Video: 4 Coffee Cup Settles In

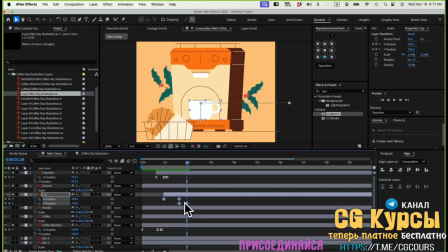I'm going to just finalize this one here, easy ease, and then let's go to the graph editor,
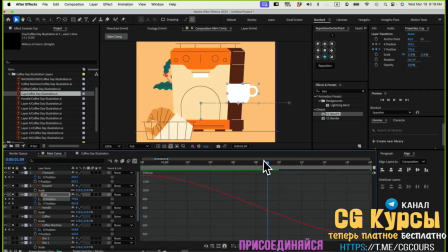go to the position, and then for this one, what I also want to do is I also want to add some rotation. So let's hit Shift R for rotation. Let me go back to the timeline again. Let me add rotation first.
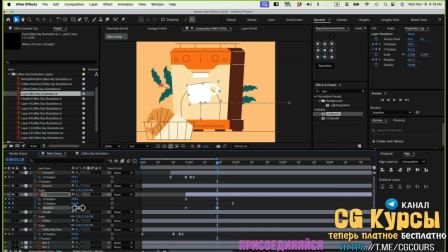So at the beginning, when it's coming in, I want it to maybe come in like this with an angle, right? And then once they stop here, once they land, it'll go back to 0.
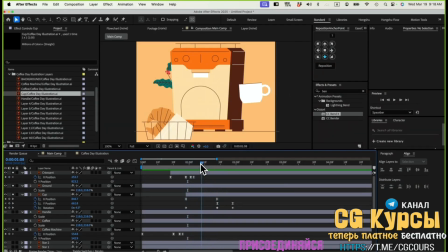So something like this, when it's coming in, there's a slight angle to it so that it's kind of making more sense. Almost like someone is grabbing it to put it in, but you can't see the hand. So it would have an angle to it.
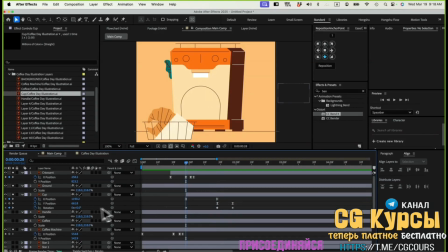It gives us a more realistic vibe to it. So that's good. Let me just select everything, easy ease it, go to the graph editor.
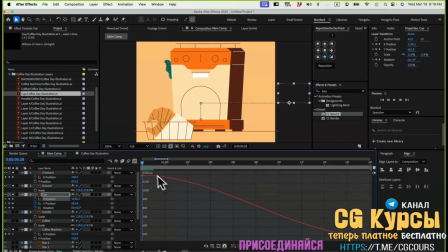Let me just work on the X position first. For the X position, I'll just do an S curve. And then we need a little bit overshoot. So let's do 2 frames, or maybe let's see how we can synchronize all these 3 different things together.
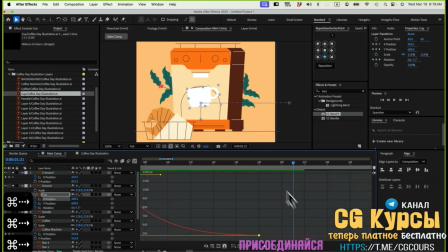Let's do a 3 keyframe overshoot. So in this case, I don't want to add too many overshoot because we already have all these 3 values happening at the same time. The more keyframe, the harder the control. So in this case, I'll just do a slight overshoot.
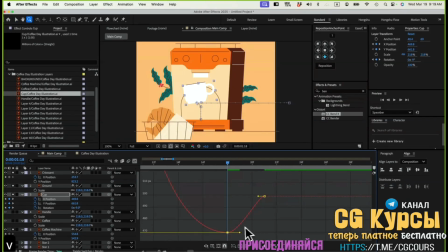Maybe it's going over a little bit. Let me just zoom in to go over a slight value here, very gentle. So it's moving in, but it's over.
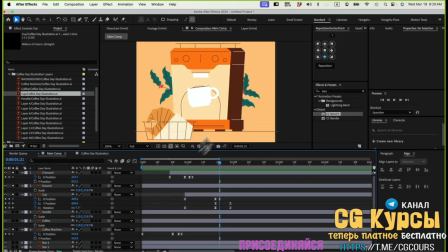As it's going over, I just want a rotation overshoots once the X position overshoots. So basically, so it's going to go that direction, and then maybe the cup should come back to +3.
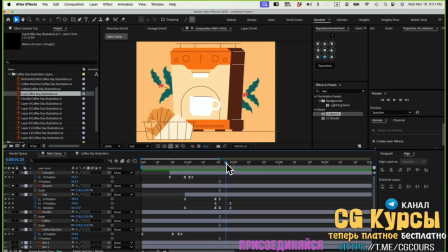So it's coming back to the other direction when it lands, and then it's going to land in a flat position. So there's a slight tweak in rotation here before it lands. So almost like the cup is repositioning itself to try to go back to a flat position before it lands.
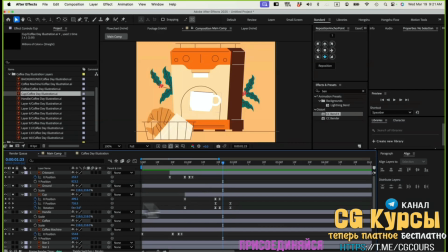So we're adding a slight overshoot on the rotation and the X position. So let's go to the rotation.
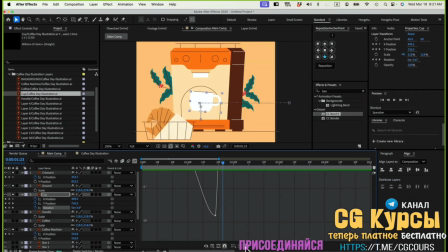I want to drag the curve a little bit more. Just make it, I need to click on this, convert it to Auto Bezier, and then drag the curve to get an S curve like this.
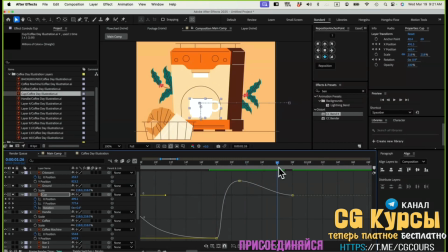So this is going to be my overshoot in the cup rotation here. And then over here, I'll have this cup just land here. I feel like this part, I might not want it to be completely flat. Let's try to give it an angle here.
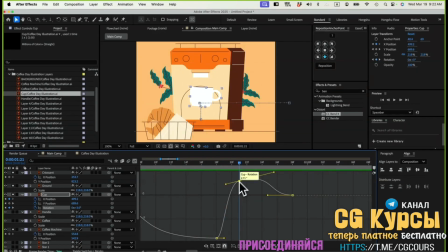I think it makes more sense for it to not rest because it's within the motion here. So I'll just give it a slight angle here. Move it down a bit more. Yeah, I think that works. So we have this one come in, it's going to rest like this.